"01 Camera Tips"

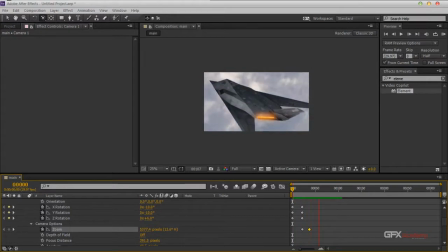طبعا بقى حالا هعمل زوم اوت بحيث ان انا اخد افكت ان الطياره ماشيه،
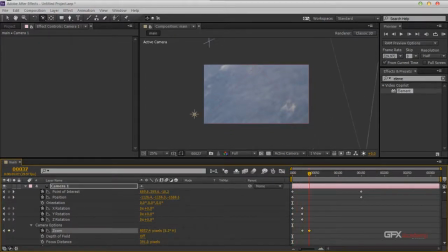يعني او ماشيه لقدام كمان، لان انا عاوز عاوز احط ساوند افكت، فعايز احس ان الطياره فعلا مشيت بعيد.
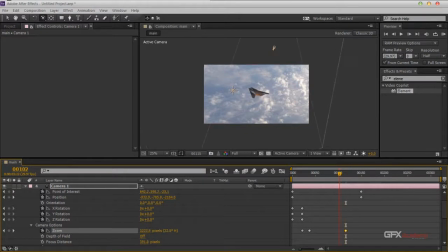تمام، تاني كده بقى نشوف بسرعه. اولا كل دول
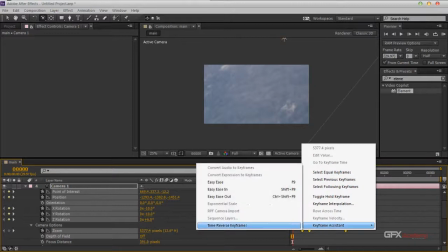هنضغط رايت كليك كي فريم اسيستنس وهقول له ايزي ايز زيرو.
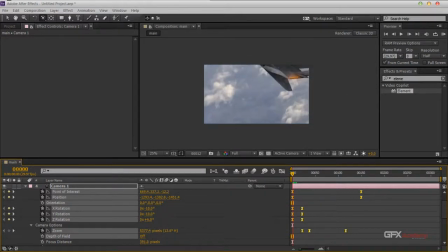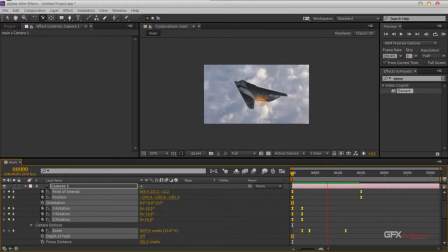الفكرة انك انت كأنك انت بتصور طيارة. هنضغط نخلي دي فول ريز، هنعمل زيرو عشان نعمل بريفيو على الفول ريز.
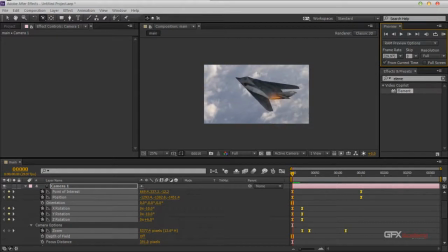طبعا ممكن نديها سينت انيميشن كمان، هقول لكم ازاي.
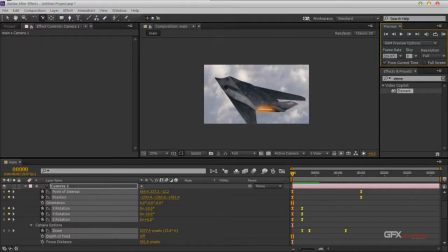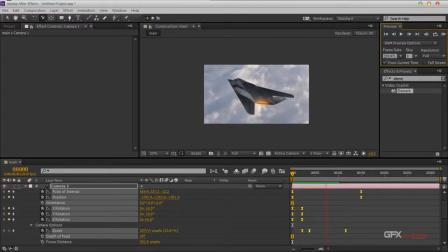ممكن لو احنا رحنا هنا على اعتبار ان احنا ننزل الانجل
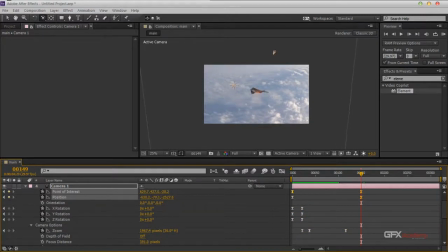بتاع الكاميرا او نرفع الانجل بتاع الكاميرا فناخد افكت احسن، وننزل بالتراك بتاع الكاميرا بالشكل ده. وممكن كمان ان احنا طالما احنا دخلنا زوم ممكن ان احنا نلف حواليها
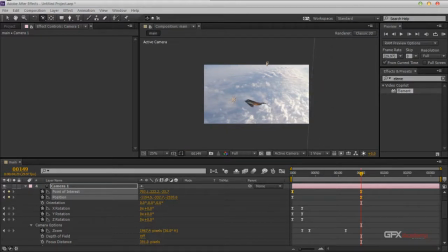بالشكل ده كده، بحيث ان احنا نجيب الديتيلز بتاعه السحاب اللي احنا شايفينها هنا دي.
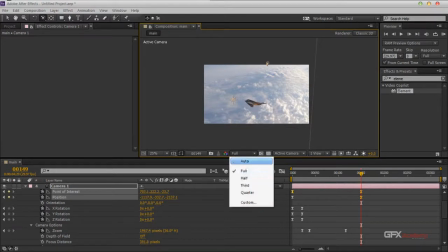انا هعمل على الهافرز
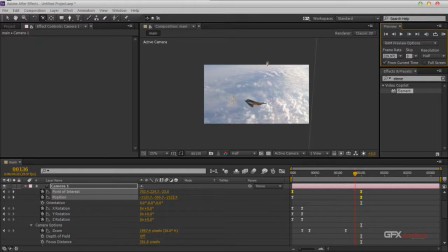تمام، بحيث اشوف الشكل ظروفه عامل ازاي.
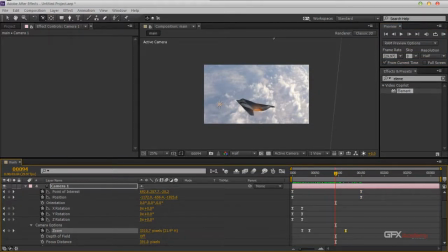اعتقد ان الزوم ده سي طلع الطياره فوق بالشكل ده كده عشان تبقى قدامي.
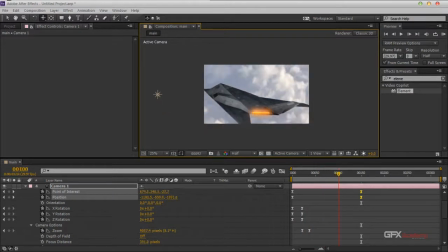انا متهيألي لو احنا زومنا او بعدنا بالزوم هنا كده متهيألي هتبقى احسن.
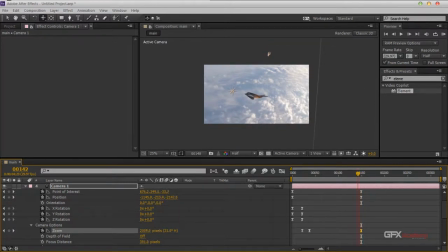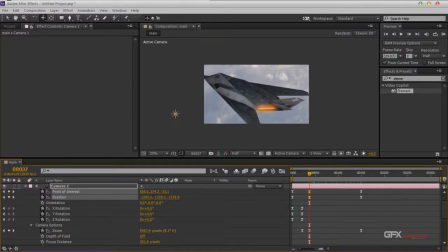تمام، ممكن لو علينا بالكاميرا هنا بحيث اخلي الطيارة دايما في الفريم نازلة من فوق لتحت زوم.
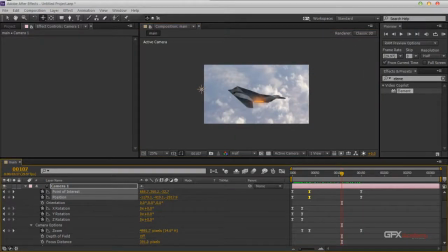كده كأن انت بتفتح عدسة الكاميرا فبتبعد الطيارة عنك. ممكن احنا نعمل انيميشن للطيارة نفسها، لغاية دلوقتي الطيارة دي ما بتتحركش. طب ما نعمل انيميشن ليها.
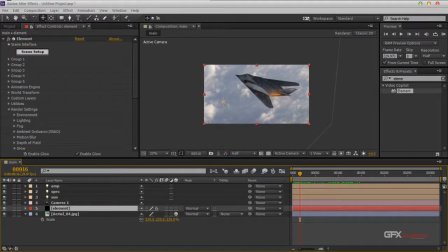لو رحنا قفلنا الكاميرا ورحنا لإليمنت ورحنا لجروب 1 وضغطنا على كرييت جروب نل
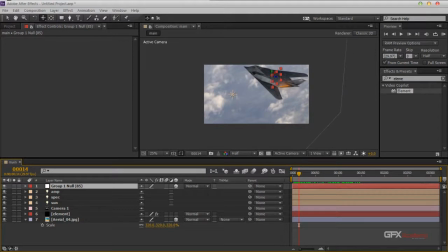اقدر اعمل انيميشن للطيارة. لو جينا عملنا كده ورحنا ضغطنا ار اكس واي، انا عايز زي،
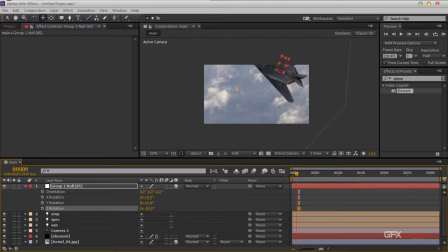عايز زد، وليكن انا هخلي الطيارة عاملة كده. هرجع لورا هحط كي فريم هطلع لقدام. تمام، هخلي الطيارة تظبط بالشكل ده
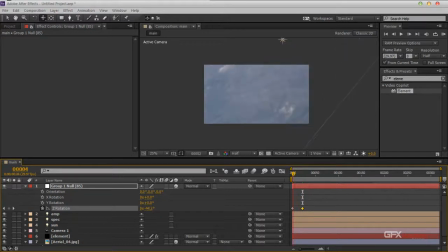اهو. ماشي، وارجع اخليها تقلب تاني وهي ماشيه بعيد عننا. زيرو بقى عشان نشوف الانيميشن.
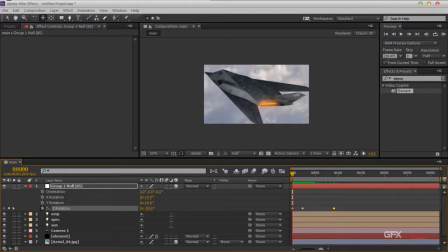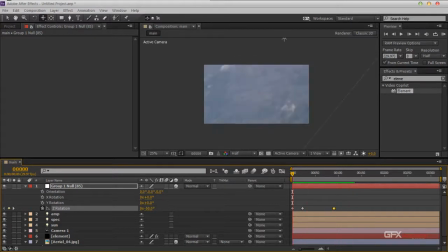طبعا ال دي كده هاجي هنا ورايت كليك كي فريم اسيستنس وهقول له ايزي ايز عشان يبقى الحركه فيها فلود ما تبقاش بالظبط، تبقى فيها نعومه بالشكل ده كده.
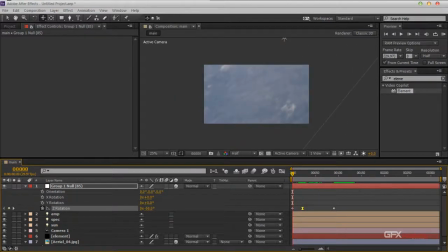زيرو ونشوف.
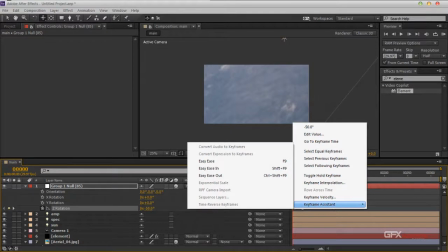تمام، رايت كليك سينما فورد اسف كي فريم اسيستنت وهقول له ايزي ايز اوت.
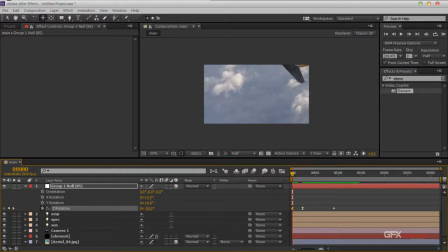انا مش عايز الان في حاجه، انا عايز الاوت هو اللي يبقى سموز. زيرو تمام. لو رحنا للكاميرا ضغطنا يو وهخلي الزوم ده يبعد بدري
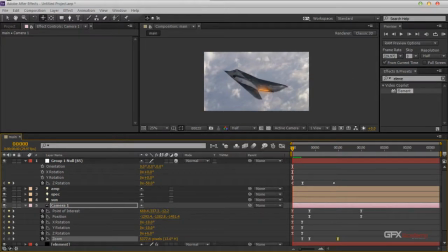على اعتبار الزوم يبقى باعد ولسه في انيميشن للكاميرا نفسها. بالظبط كده الزوم كده خلاص، بس الكاميرا لسه بتتحرك.
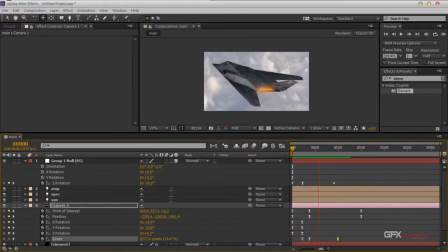بالظبط ده اللي انا عايزه. في بس حاجه بسيطه في
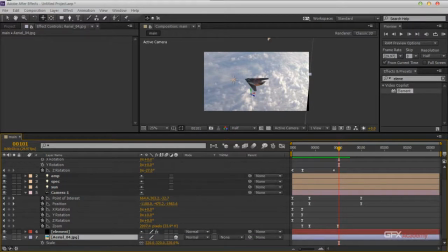الباك جراوند، هاجي تحت السكيل سنه بسيطه. تمام، هي ماشية ازاي بقى؟
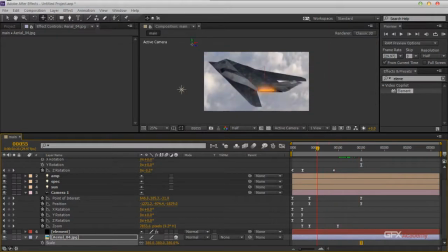ماشي، احنا زومنا قوي اهو.
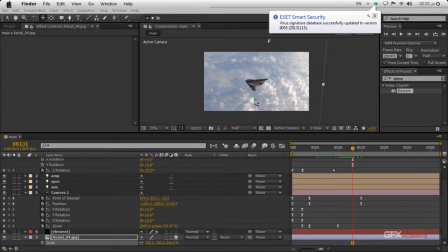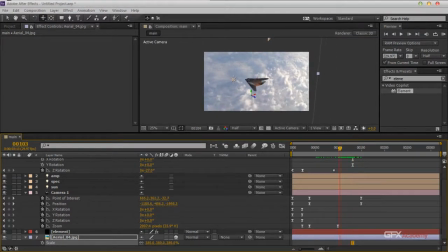ممكن نعمل لها زوم تاني سريع. لو رحنا للزوم حس كأن انت بتزوم وتبعد عن الطيارة، كأنك انت جنبها او في طيارة تانية جنبها. تعالوا نعمل فول سكرين بريفيو ونشوف.